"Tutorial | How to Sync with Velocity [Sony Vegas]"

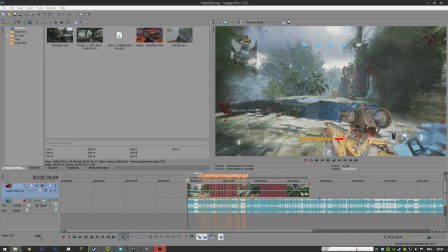(0:00)
What is going on, guys? It is Pure Jez here, and today I'm going to be bringing you a velocity syncing tutorial. Now, I mainly edit in After Effects nowadays, but previously I used Vegas, and for any projects now that will only require me to edit for a day or two and just basically syncing, I'll use Vegas.
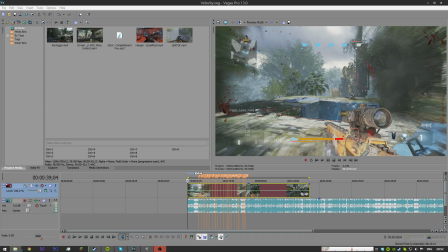(0:19)
And in fact, the Pure Teamtage, the recent one on my channel, that was all done in Vegas, and in fact you can see a clip from the Teamtage here that I'm going to use today.
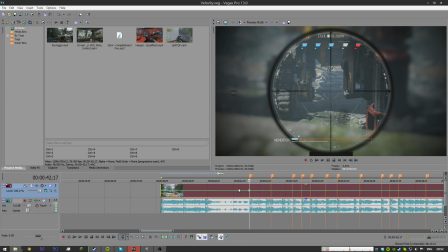(0:28)
So, a few things to note before I get started is that I'm going to try and show you as many different techniques with syncing with velocity.
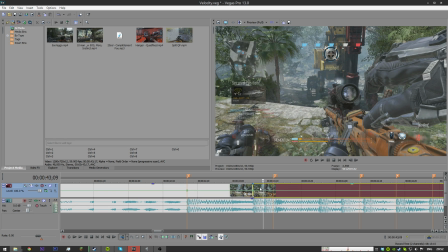(0:37)
Other techniques you can use while using velocity are splitting clips, and I don't mean syncing it as in, you know, sort of stretching the clips, but I just mean cutting and jumping forward rather than just speeding up completely for ages.
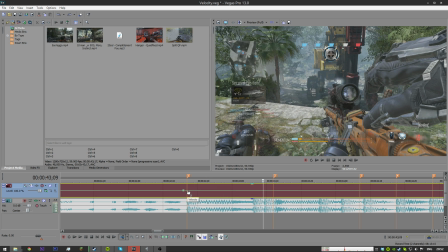(0:50)
So, I'm also going to go over different ways to help it flow and the fade types.
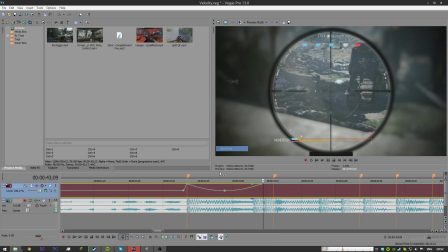(0:57)
So if you wanted something that looks kind of a nice fade like this, I'll go over that and different ways you could really use it in different situations you want to use it in.
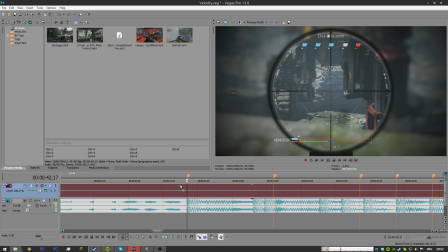(1:07)
So, with that being said, let's get started. The song I'm using is Complètement Fou by Vansil. I actually covered him in fact, I think it was the second or third episode of music. Check him out, he's awesome, and you can hear that the song sounds great, especially for syncing,
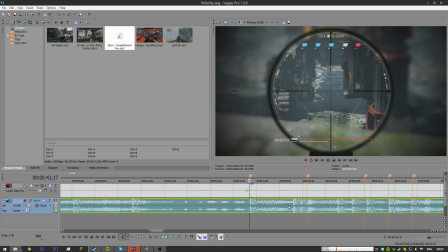(1:25)
because if we look at the waveform, this audio track here, you can clearly see the beats for syncing,
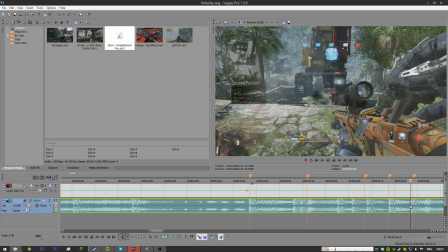(1:32)
and it's actually the perfect song to use to show you guys how to sync. So, the differences between velocity and just standard dragging and stretching your clip.
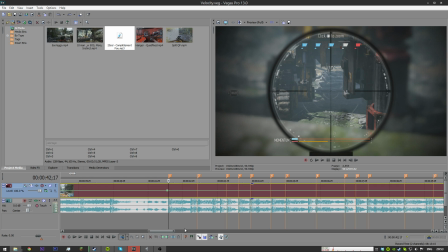(1:43)
In velocity, you get a much more continued effect. In the cut and stretch method, like this, you're basically going from 100% speed to 50, back to 100, and there's no real flow.
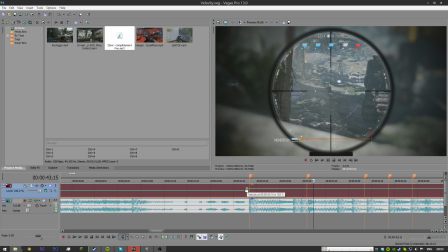(1:58)
If you actually do this in velocity, it pretty much just looks like this.
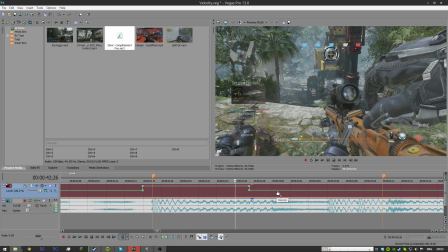(2:03)
Like, there's no flow to that, it just looks really boring, and then you slow it down, and then you put it back to normal speed.
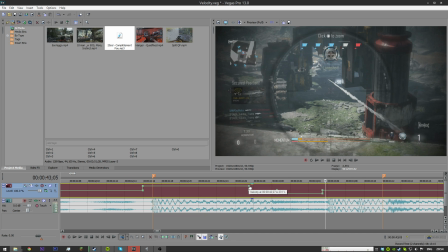(2:11)
Like, that's what it looks like. But with velocity, what we're going to do is, we're actually going to make this flow a lot better.
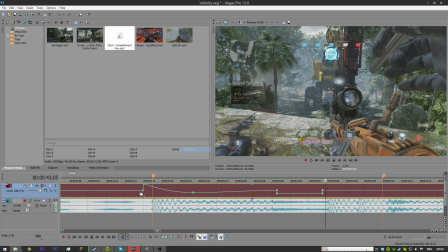(2:17)
So something like this, and you can already see in that it flows so much nicer than it would with just stretching the clip.
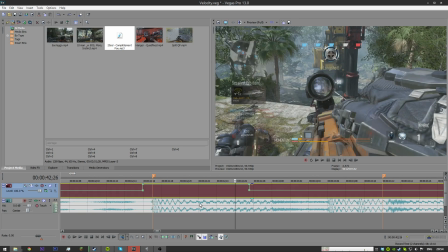(2:26)
So, let's get started. I have the first beat synced already.
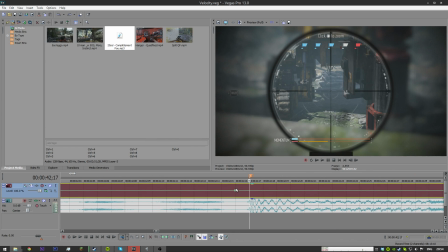(2:33)
By synced, I mean lined up to the beat. I don't actually mean fully velocity synced, I just mean it's lined up. That's usually the best thing to do when starting off your clip.
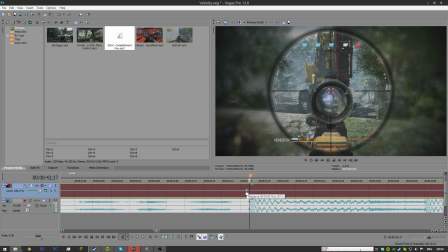(2:42)
So, what I'm going to do now is, I'm gonna do something quite crazy for you guys that haven't seen this type of syncing before, especially when using velocity.
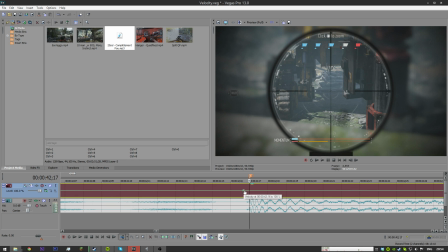(2:50)
I'm just gonna go ahead and from here, from a few frames before, I don't know, like, how many is that? That's one, right? I'm zoomed in too far. For a few frames before, say three or four, I'm then going to create a marker here, a few frames before the beat.
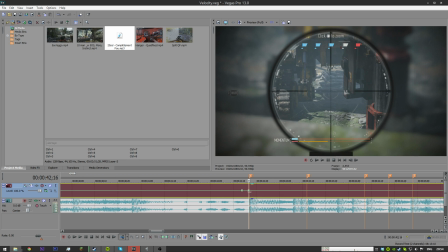(3:08)
On the beat, I'm gonna create another one by double clicking and dragging up.
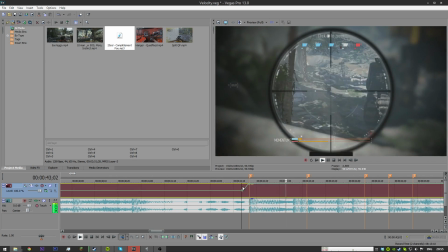(3:14)
This is now at 300% speed. Obviously, that does not look good, so we're gonna have to bring that back down.
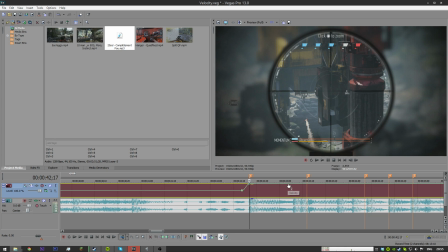(3:22)
Now, depending on how far or how long ahead we bring the speed down will actually affect how the clip looks and flows. If we bring it out to here, you'll see that it's sort of at a high speed for longer.
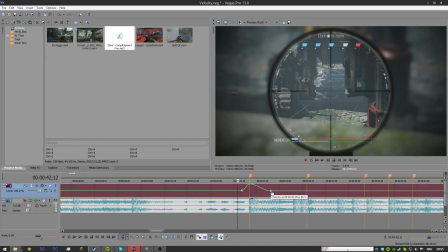(3:38)
If we shorten it, you'll see that it's at a high speed for a shorter time. So, another factor that affects how it looks is
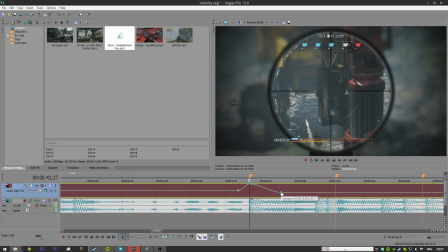(3:48)
where it's positioned, vertically, not horizontally. So you can see when we move it up and down, it basically just affects the percentage. So you can see by the little detail window by the cursor, it says it's at 300% speed, which is three times normal speed.
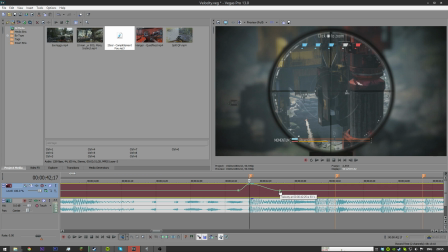(4:04)
Then it's at 200 and at 100 and 50, 40, 30, everything, zero.
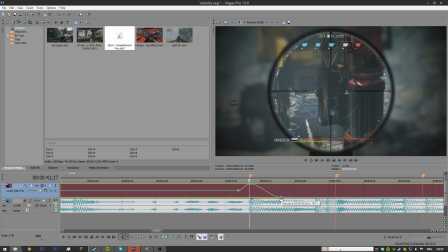(4:09)
And even goes into negative speeds, I should mention. That's something you should be wary of. So, the first rule I'm going to teach you guys when syncing with velocity is never go below
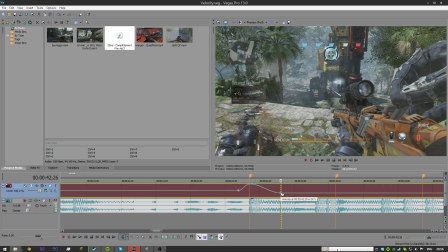(4:23)
38% speed. Below that, you're going down to less than 24 frames per second. And that results in choppiness. You can see it there. 38% speed is still choppy, but it's a lot smoother and it's harder to notice.
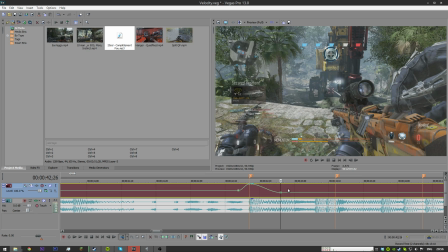(4:38)
However, I will say that with the introduction of 60 FPS on YouTube, if you can avoid going lower than 45, try. Because at least then you're staying at around 30, 28, 29-ish. So, that is the first thing I'll teach you guys.
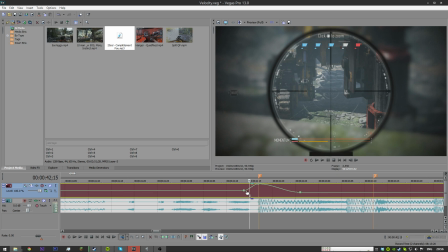(4:53)
The second thing to note before we get fully into syncing are the fade types. Now, a fade type is basically how this curve fades or rolls down.
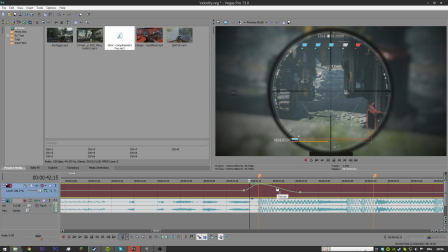(5:05)
So you can see it starts off high and then it sort of, it moves quite linear in the center and then it sort of softens out at the bottom, sort of rests smoothly. If we right click this, we can change it. Now, a linear fade is just a straight line.
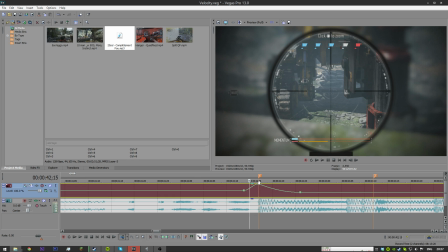(5:20)
A fast fade fades down as fast as possible at the start and then smoothens out. Now, these get flipped if you're going the other way. As you can see, a fast fade, it starts off fast and then slows down.
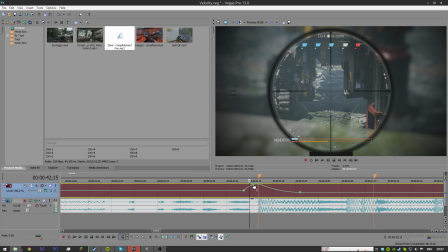(5:36)
Both of them start off fast and slow down. However, the difference is you're going up instead of down, so it's not really resting too well. And of course, if we go slow on this one, you can see it sort of provides this effect.
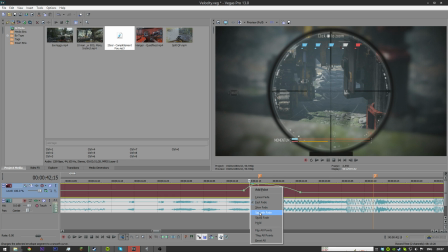(5:48)
However, for syncing with velocity, you generally want to go with smooth to fast, or in some cases, slow to fast, which provides this sort of quick U shape.
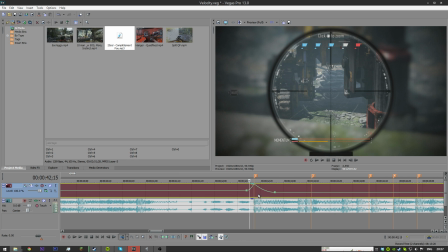(6:04)
So, let's actually get into the syncing.
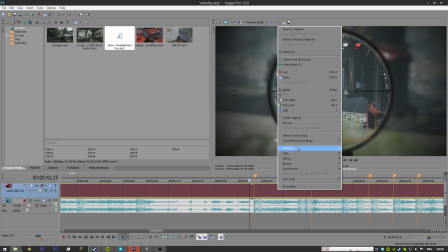(6:10)
Yeah, the faster way to do it is just to remove the envelope. Okay, we have our first beat.
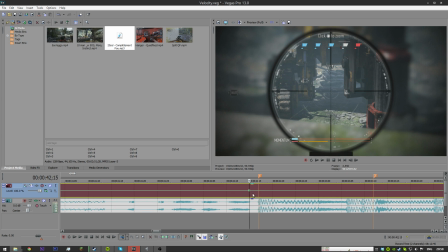(6:16)
A couple of frames before, we're going to place our marker, or our point. I'm going to call them points from now on. And then on the actual beat, I'm going to make another point and bring it up. Then we're going to bring it down after for the third point, and we're going to say 45.
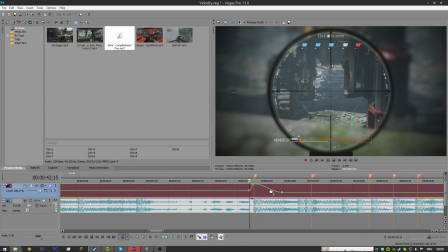(6:34)
That looks pretty nice, but we're going to check out what it looks like with fast.
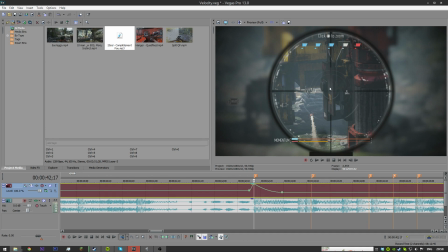(6:40)
That's not as bad. However, if you do notice, it moves really, really quickly at the beat, and it's not very nice looking.
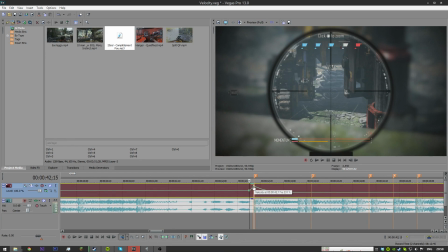(6:48)
We can bring down the velocity of the point, which is a lot smoother.
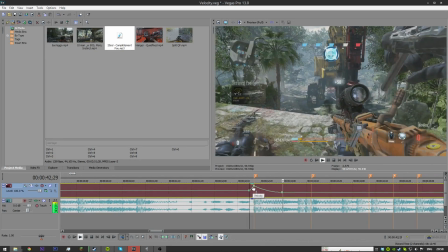(6:54)
Generally, that's better to do than to have it at fully 300.
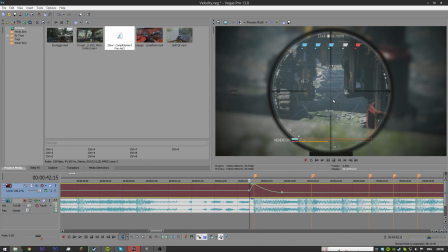(6:59)
That can cause, like, that can just cause it to look weird if it's on scoping out animations rather than a movement, but I think what was actually the nicest there was just the smooth fade. And let's bring it down a little. That's nice.
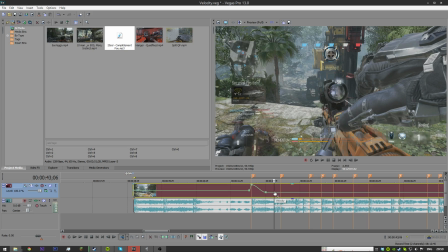(7:22)
Now, we have a predicament. We have quite a few beats up until the next shot.
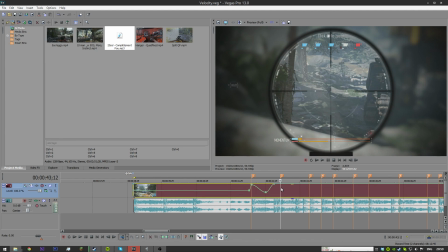(7:29)
That's at normal speed. What some people would do is this. They would speed it up, and then from here they would create another point, and then bring it back down. That's one method, and it's viable. You can do this.
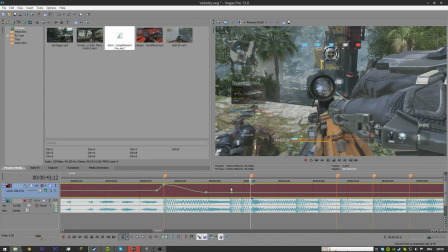(7:43)
However, I think what flows nicest is keeping it the same speed, but using these other beats that we have to sort of reinforce the flow.
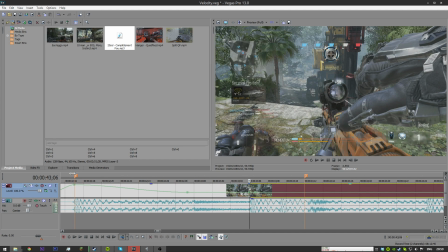(7:54)
So let's press S to split it here, and we'll bring a few things forward. Alright, so let's bring these sort of, let's cut a little bit of this out.
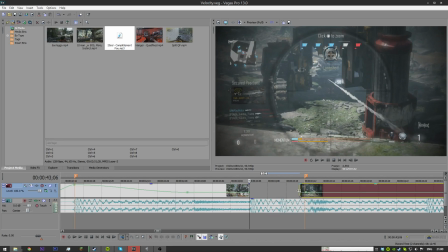(8:04)
Let's cut it like here.